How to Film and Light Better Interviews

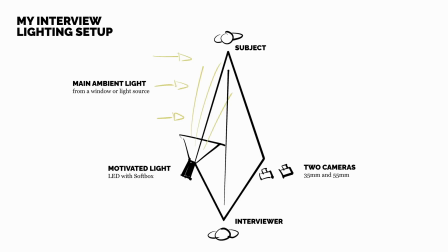So that will usually be the side of my subject where there's some kind of window or light source that's already present. And that means that as I'm shooting light into one side of the face, my subject is looking down the center at me and my cameras are on the opposite side. It means that both those angles will be shooting into the shadow side of the face
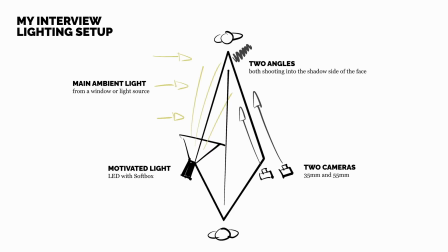to give more visual interest to the shot as my subject is talking to me. So let me show you what this setup looks like in an actual space. And I'm just here in my kitchen at the moment. And you're going to quickly learn that that inverted diamond is going to have to flex depending on the room and the direction of the lighting and the space you actually have to play with. You can't always get your subject as far away from the background as you want, because if you're filming in people's homes, they don't have that much space. So the first thing that I would do in a room like this, you'll notice at the moment that I've got on these kind of yellowy, tungsten-y overhead lights, is I'm going to switch all of those off. Because the one thing I don't want is kind of light colors mixing on my subject's skin tone. So I don't want tungsten overhead light mixing with cooler daylight coming in from outside. I'm going to use the natural daylight of the scene to light the background, and I've got a daylight balanced light, which I'll show you in a second, that's going to light the subject. So those lights will balance, they'll mix with each other well, they're almost the same color tone, and there's no other overhead lights of different colors mixing on the skin tones.
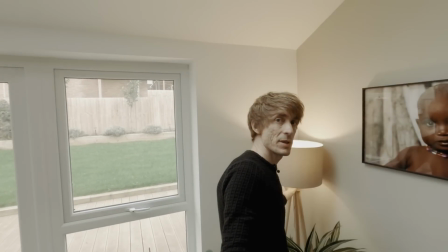One thing I'm going to do is turn on, though, this little lamp in the background, because I've already worked out it looks quite nice for the background.
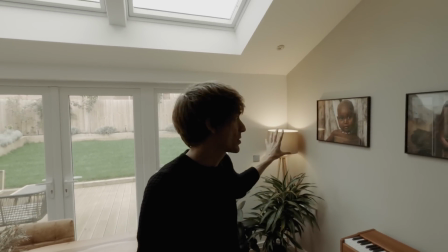It's not overhead, it's not mixing with the skin tone of the subject, it's just adding some background interest to those plants and that wall.
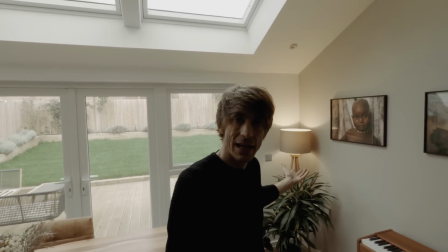And when you use a light that's in the scene like this, like a lamp, filmmakers would call that a practical light.
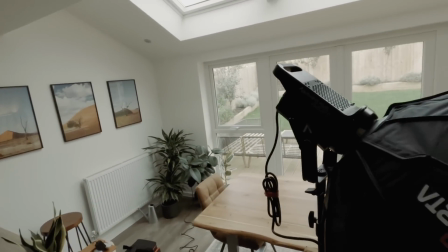So the light that I'm actually using to light the subject is the aperture 120D, which is a daylight balanced monoblock.
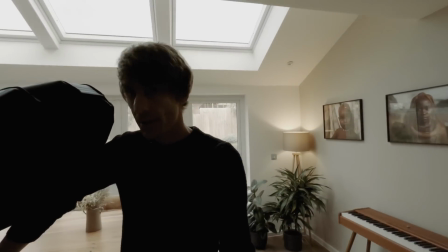I'm going to turn it on here.
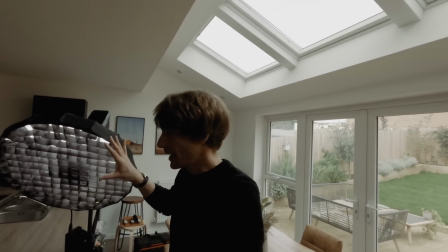You can see I've got a softbox on it with a grid on the front so that I can keep the direction of that light focused on the subject, not too much spill on the background.
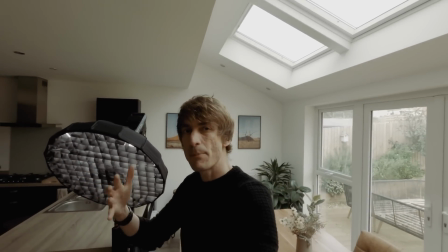And I've set the power so that it's roughly matching the light that's coming in from the background,
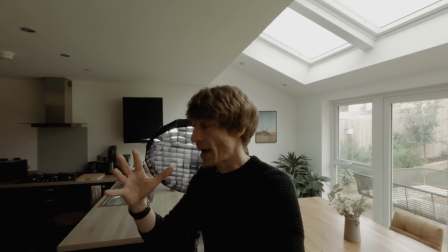but just lifting the subject, which will be me in a second, off the background a little bit. Let me show you the cameras.
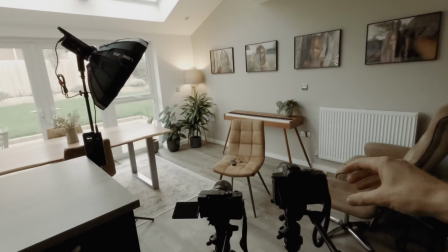So I have two Sonys here. Switch these on.
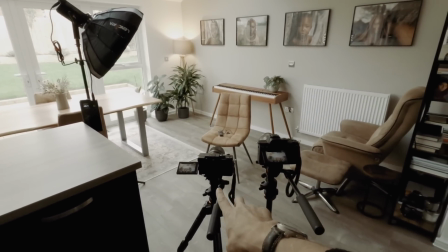One is an A7 III, the other is an A7C, both full frames, both exactly the same sensor,
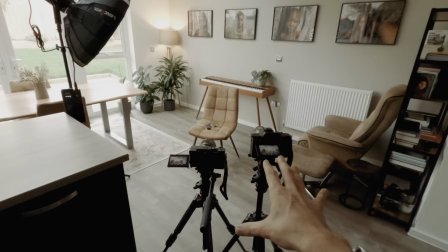set to exactly the same picture profile, so they're going to grade together quite nicely.
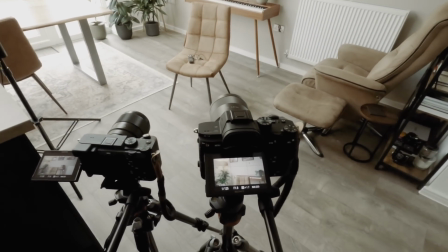One is a 55mm angle, and the other is a 35mm angle,
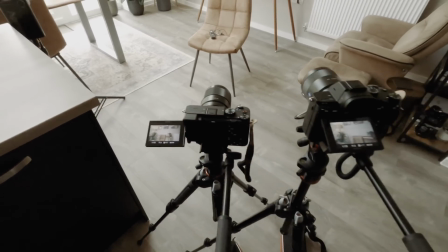both set to 1.8 to give a little bit of separation from the background,
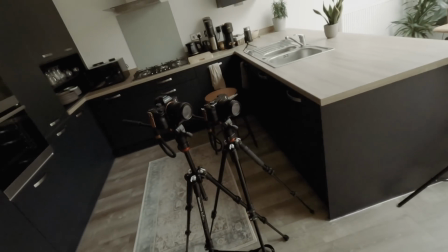and you can see there that they're on pretty much the same axis. You could absolutely, and people will ask, can I just use one camera on 4K and punch in and out?
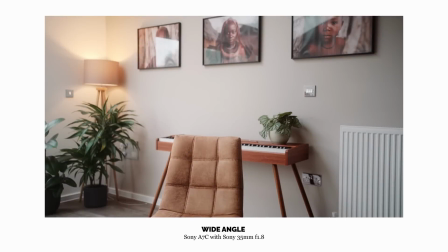Yes, of course you can absolutely do that if you only have one camera. The reason I choose to do two cameras, two focal lengths, both slightly off axis from each other,
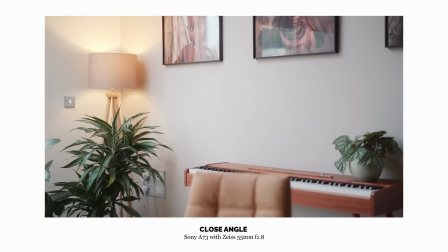is when that cut comes in, you can feel it's a legit cut between two camera angles, and it just sells it a bit more. But yes, you could absolutely just do a punch in. The only other thing to mention, I think, is if you're using this daylight that's coming in, you have to be aware if the clouds are coming and going on any particular day, that light will go up and it will go down. And especially if you have the actual window in the shot, that light might change drastically. So what I do is I set my cameras to manual and I expose for the light from this light hitting the skin tone. That's going to mean that the background is going to shift. There's nothing you can do about that. We don't have the budgets to control the lighting outside as well and black out windows and light from outside. We're just using one light. So I would want to make sure that the light on my subject's skin is exposed correctly, and if the background shifts a lot, there's not a lot I can do about it. The only thing I keep in mind is if the light is changing a lot, then I probably want to make sure that I don't have the window in shot, or maybe I'll try and set something up that's more artificially lit in the background and less daylight coming in, so there's not such a drastic shift.